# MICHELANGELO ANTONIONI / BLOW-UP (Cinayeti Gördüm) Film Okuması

68 hareketinin yavaş yavaş ortaya çıktığını göreceğiz. Özellikle var olan iktidar bize ne olarak sunar? Kendi gücünü hangi araçlara hatırlarsınız? Asker, polis yani gücünü. Başka okullar, The Voldo'nu tartışıyorlardı hatırlarsınız. Başka hapishaneler, Mişakuklu okuluysanız.
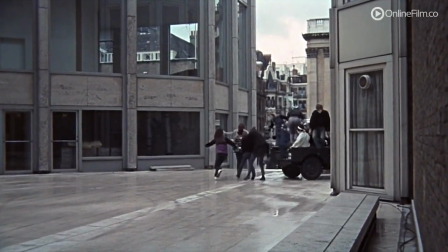Ki burada hocam sanki pandomimciler askeri aracı ele geçirmiş ve şehre dalıyorlar.
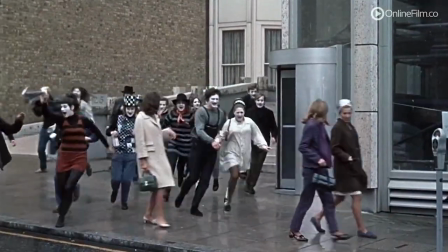Şehirdeki tüm araçlar tüm insanlarla bir iletişim içerisindeler. Şehre giriyorlar, fütürsüzce giriyorlar.
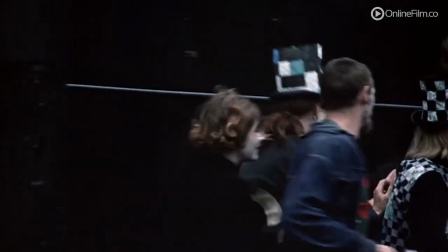Yani aslında burada bir yandan da filme giriyorlar. Filmin içi eseri Londra'da geçen bir normal bir film izleyeceğiz gibi görünüyor ama pandomimciler bunu gerçek algısını bozuyor. Evet. Tıpkı otomatik portakaldaki gençlerimiz gibi. Evet. 1895'te çektikleri ilk film babalarının fabrikalarından çıkan işçilerdir.
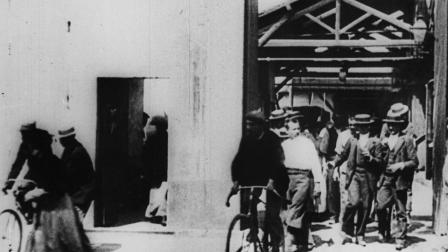Evet. Ancak onları insanlara gösterirler. Kimsenin ilgisini çekmez. Bunun üzerine bir yıl sonra başka bir film çekerler.
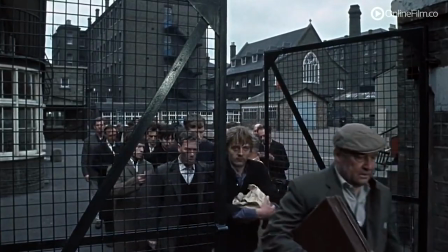Trenin Kara girişi. Evet. Ve burada Antonio hem sinema tarihine selam veriyor hem de aslında filmini başlatıyor.
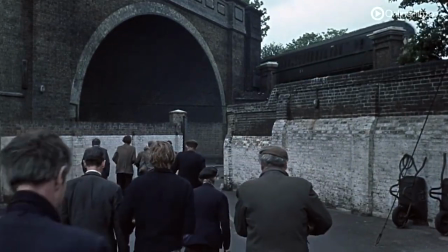Sinema nasıl başladıysa filmini de başlatmış oluyor. Bunu nasıl bileceğiz? Sinema tarihini açıp bilmemiz lazım. Çünkü şöyle bir şey. Hocam dediğiniz gibi bu treni o adam niye koymuş? Bunlar neden buradan çıkıyor?
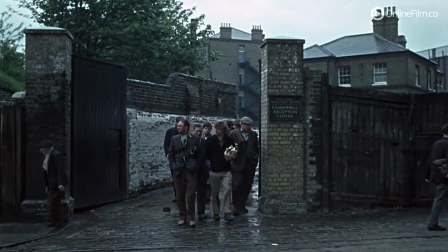Bu sizin dediğiniz gibi bir bakım evi. İngiltere'de hala evsizler. özellikle erkek erkeklerin kaldığı o dönemde bir 300-600 arası erkek kapasiteli. Erkekler orada akşamları gidip yatıyormuş. Sefilhane diyor. Hayır. Meczupların falan sefilhane bir şey.
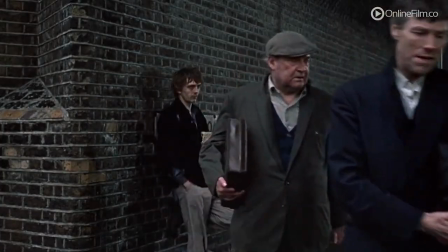Bizim personelimiz de elemanımız da oradan çıkıyor mesela. Elinde de bir poşet var.
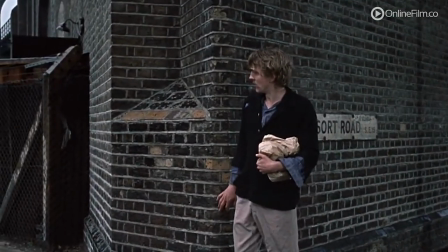Bu poşeti de özellikle gösteriyor. Bu poşet sonra ne olacak acaba? Çünkü şey onun dediği gibi hani bir silah gösteriyorsan o silah filmde patlayacak sonunda.
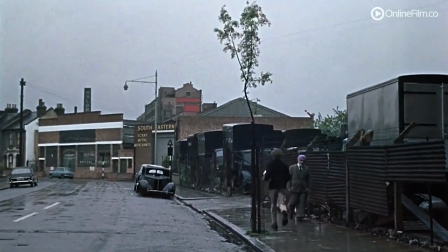Eflatun saçlı bir adamı görüyoruz. Bir şeyler oluyor filmde. Absürt durumlar var. Bir absürtlük başlıyor. Bir gerçeklik algısını bize mesela beyaz rahibeler geliyor.
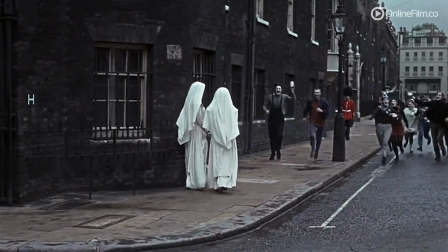Bir gerçeklik algısı tuhaflaşmaya başladı. Normalde rahibeler tam tersidir. Öyle algılamışız. Başka kimi görüyoruz?
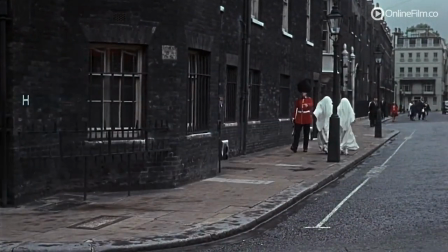Yine pandemi mücdelerle beraber. Şurada bir İngiliz asker geliyor. Ne alaka? Normalde ne olması lazım? Duruyor. Başka yerde belki de olacak. Yani bir algı oynaması yapıyor bizde yavaş yavaş. Gerçeklik algımızı biraz tuhaflaştırmaya çalışıyor. Baştan ip üçlerini veriyor yani. Bizim gerçeklikle derdimiz var.
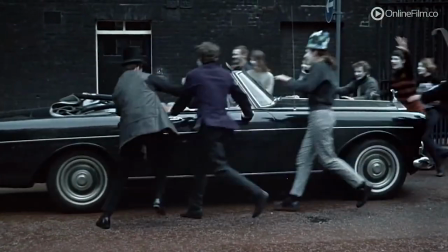Hakikati arıyoruz. Ve ana karakterimiz kahramanın yolculuğuna çıkıyor. Arabanın markasını görüyorsunuz.
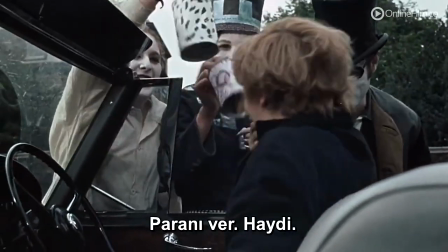O dönemde İngilizlerin ünlü. En zengin markaların ünlü. Makineyi görüyoruz burada.
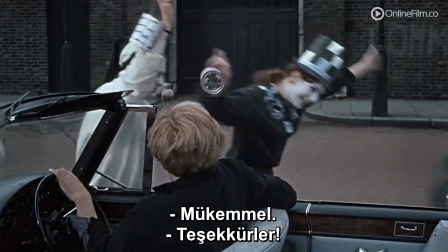Makineyi görüyoruz. Adam aslında fabrikadan çıkan ya da işte sefilhaneden çıkan bir ne değil. dişçi. Elinde ne var? Eskiden yoktu. 90'larda Türkiye'ye geldi.
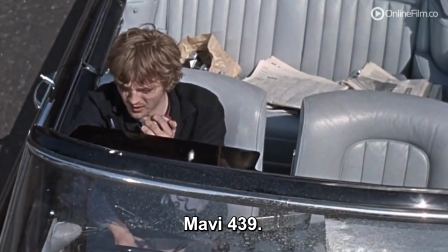Araç telefonu. Telsiz telefonu. Evet. İngiltere'de sadece o dönemde iki kişi de varmış.
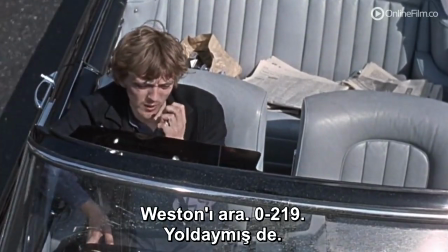Gördüğümüzde yani adamın ne denli maddi oranın olduğunu, nasıl lüks yaşadığını, nasıl bir halde olduğunu ufak ufak bize anlatmaya çalışıyor. Birazdan o sefilhaneye neden girdiğini de göreceğiz. Evet. Evet, evet. Tam öyle. 39 ne?
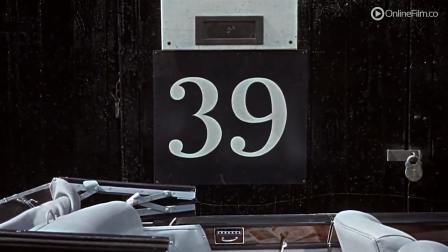Sizce ne? Hazreti Yusuf'un hikayesini saraya geldikten sonrası kısma. 39. Genesis diye, yaratılış diye onun 39. ayetine geliyoruz.
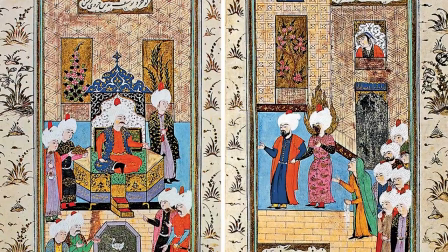İsmailerden Yusuf köle olarak alınıp kral, Mısır kralı, Firavun'u diyelim işte Potifar'ın yanına gelir. Orada hizmetkar olarak çalışır. Köle. Yusuf köle. Yakışıklı bir köle. Yakışıklı bir köle. Ondan sonra Potifar'ın karısı Yusuf'a aşık olur, göz koyar. Ardından onu elde etmek için ne yapar? İşte gönleğine yapışır ve onu gönleğine yapışırken de hatırlarsanız gönleğe yırtılır ve sonra Yusuf kaçar gider. Yusuf kabul etmez bu ilişkiyi. İlişkiyi kabul etmediği için. Firavun'a şikayet eder. İşte Potifar'a der ki Yusuf bana geldi. İşte bir köle olarak beni arzulu da etti. Benimle birlikte olmak istedi der. Sonra bu hikayeyi bir de Yusuf'tan dinleyelim der. Yusuf da böyle olmadı, böyle oldu der. O zaman kahramanımız filmdeki kahramanımıza gösteriyor bize. O zaman gerçek değil. Biz Potifar'ın karısı açısından bakacağız. Yusuf'un açısından bakacağız. Kahramanımız bir anlamda ne çekecek film boyunca o zaman?
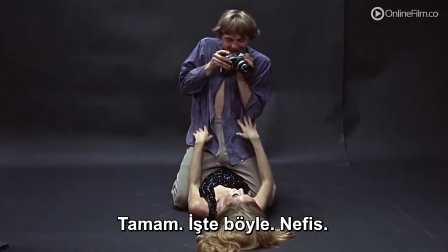Tıpkı Yusuf gibi çile çekecek. Makineyi farlık nesne yani penis olarak arzulayan, algılamaya çalışın.
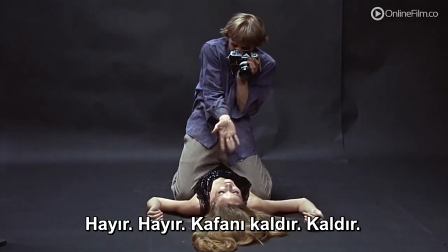Yani şu andaki kadın da aslında ne yapıyor? Simgesel anlamda ilişkiye giriyor.
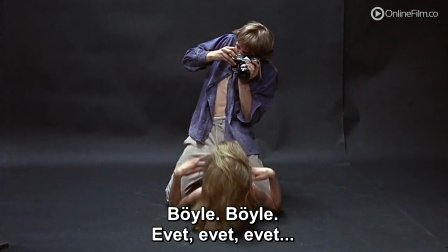Aslında bu ilişki de birazdan hocam Sanırım yapay, gerçek olmayan bir ilişki olduğunu görüyoruz. Yine aslında gerçekliği sorguladığı için... Evet burada mesela örnek veriyorum. Örnek veriyorum. Şimdi arka planda bir fotoğraf görüyorsunuz ya da resim görüyorsunuz ama ne alakası var? Bunu yönetmen bilerek koyuyor hocam. Evet. Bu adamın nerede aslında aklı? Bu adam.
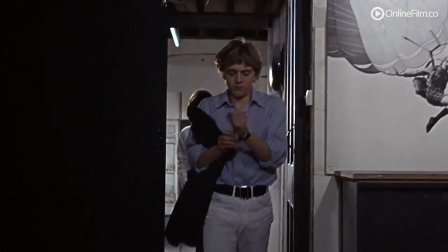Bravo. Aslı. Beş karışı havada. Beş karışı havada. Film boyunca da onu göreceğiz. Film boyunca hep böyle akla havada olacak.
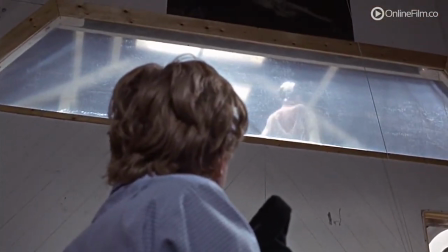Hatta aldığı nesneyi seçerken bile göreceğiz. Aldığı nesneler, evin içerisinde, stüdyodaki diğer resim ve tablolar, fotoğraflar...
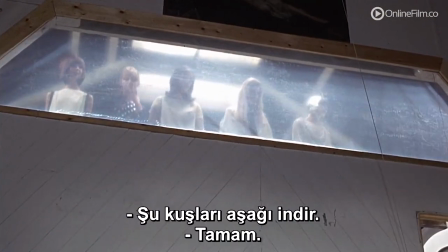İnsanlar ilişkilerinde... İlişkilerinde ve hayata bakış açısında da göreceğiz. Ürünleri nasıl çekiyor size? Tamamını gösteriyor mu fotoğrafçısı? Ne demek istiyor fotoğrafçı çekerken?
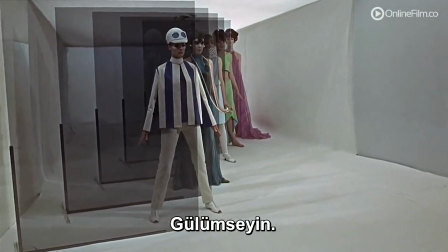Şu an görmüyorsunuz. Ne demek istiyor yönetmen buradan? Modacı ne yapar diyor size? Ürünün sadece bir kısmını gösterir.
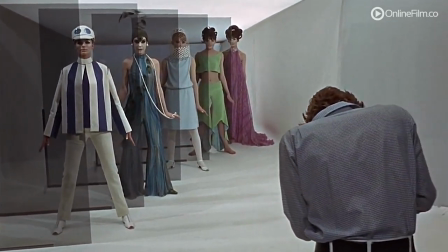Tamamını göstermez. Sizin hayal etmenizi, sizi gıdıklar. Gelip o ürünü ne yapacaksınız? Gelip yakından bakıp tamamını ne yapacaksınız? Göreceksiniz. Şimdi bizim Adana'da öncü reklama gelelim. Öncü Sefa diye bir reklam ajansı var. Mustafa Öncül ve Sefa abinin. Şimdi bu adamlar nasıl bir reklam alıp kırmızı reklam ödülü aldılar. Kırmızı ödülü aldılar ve başarılı bir ödülü. Çok da başarılı. Severiz kendilerini. Harika türüstür ve fotoğrafçıdır. Tanırız eski yapatlardan. Eskiden Güzeryalı kebap hala var mı?
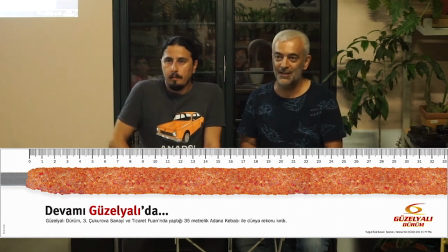Durum var mı? Süleyman Demirat tarafıyla. Maalesef yevi inşaatı oluyor. Maalesef. Evet kebapçı salanı.
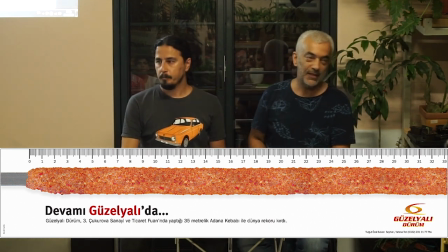Bakın 3 metrelik kebap yaparlardı. Fotoğrafta ne kadarını görüyorsunuz o kebaba?
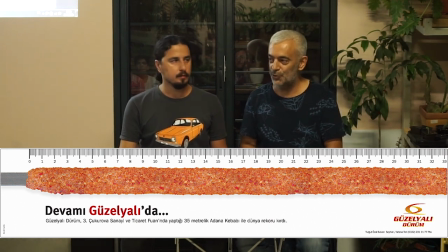33 santim. 35 santimli bir kebap. Peki devamını merak ederseniz nereye gitmek zorundasınız? Öyle bir fikir düşünmüşler.
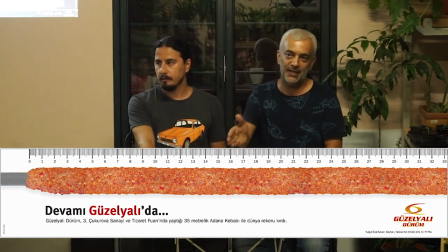1960'larda Antonyo'nun bunu düşünüp ürünleri yani mankenleri bize ne yapıyor? Sadece bir kısmı kıyafetlerini gösteriyor. 1960'larda Mood akımı ortaya çıkıyor. Mood akımı nedir? Nedir hocam? Ondan kısaca bahsedelim. Şimdi 1960'larda İngiltere bol bereketlik özellikle petrol fiyatları oldukça yüksek.
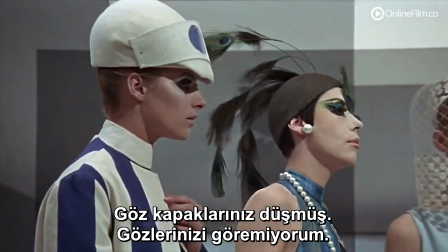orta ve üst kesimdeki yaşayan gençler özellikle kendilerine ait çünkü o dönemde
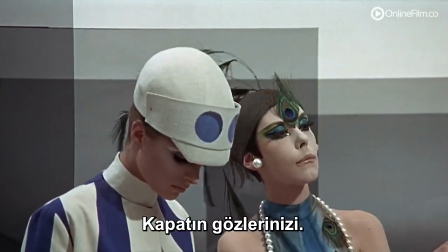hangi alternatif gruplar çıkmış özellikle alt gruplar hipbilik dediğimiz ya
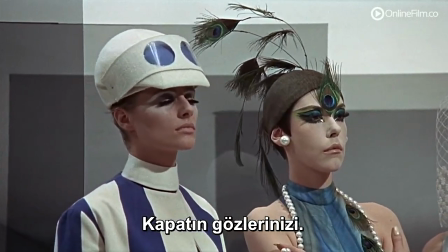da punk daha ortaya çıkmamış da ona benzer daha başka akımlar var.
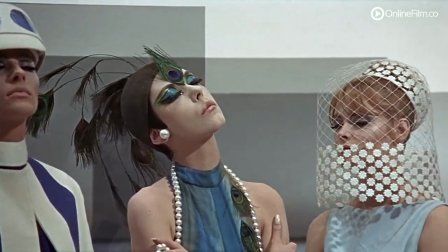Şimdi onlar kendi akımlarını yaratmışlar, kültürlerini hatta müziğini yaratmışlar. Peki orta ve üst düzeydeki adamlar kendileri başları kelme.
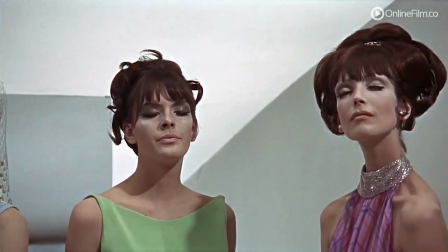Bunlar da kendileri akımlarını, kendi modasını kendi yaratıyorlar. Ve yaşam yaşam biçimlerini de ona göre uyarlıyor. Birazdan yaşam biçimlerini göreceğiz. Yani az önceki fotoğrafçının yaşam biçimine benzer. Bul patlasın, çal oynasın, gezelim, yiyelim, içelim, hovardalık yapalım, böyle bir yaşantı diyeyim.
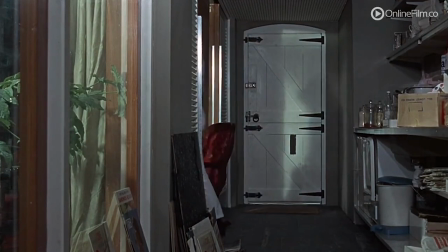Kırmızı sandalyeye ulaşıyor. Dur, neden kırmızı sandalyeye? Evet. Hepsi de görünmüyor bu arada. Tabii görünmüyordu. Sandalye tabii başka bir şey ifade eder. İlk defa kolçaklı sandalye, şu burada kolçaklı değil artık sırtlı sandalyeyi yapan kimdi?
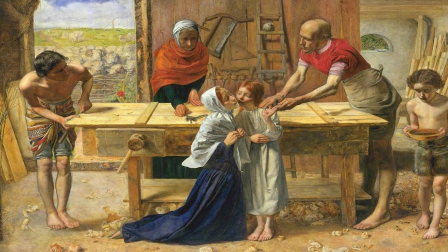Marangoz olan İsa Karamanımız İsa gibi Film boyunca çile çekecek Bu arkadaşı bil Ressam evet
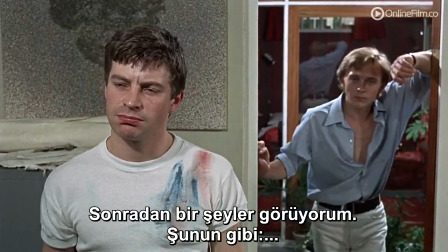Kendi yaptığı resimleri de tam algılayamayan Kübizm üzerine Bir sanat üretmeye çalışan Biraz da şey dışa vurumcu diyebiliriz Onu da
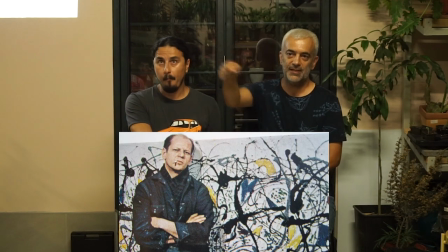şimdi anlatalım Jackson Pollock Amerikalı bir sanatçıdır Fırça darberini rastgele tuvalet üzerine atar Ondan sonra da Onu da CIA tarafından milyon dolarlarla paralar alır. Neden alır? Fransa'dan kültür sanatı alıp Amerika Modern Sanat Müzesi MoMA'yı kurmuştur. Fransa'dan biz alacağız çünkü para artık bizdedir, güç bizdedir. O akımda yani dışa vurmuşu dediğimiz, Jackson Pollock'ın birkaç sanatçı daha var özellikle.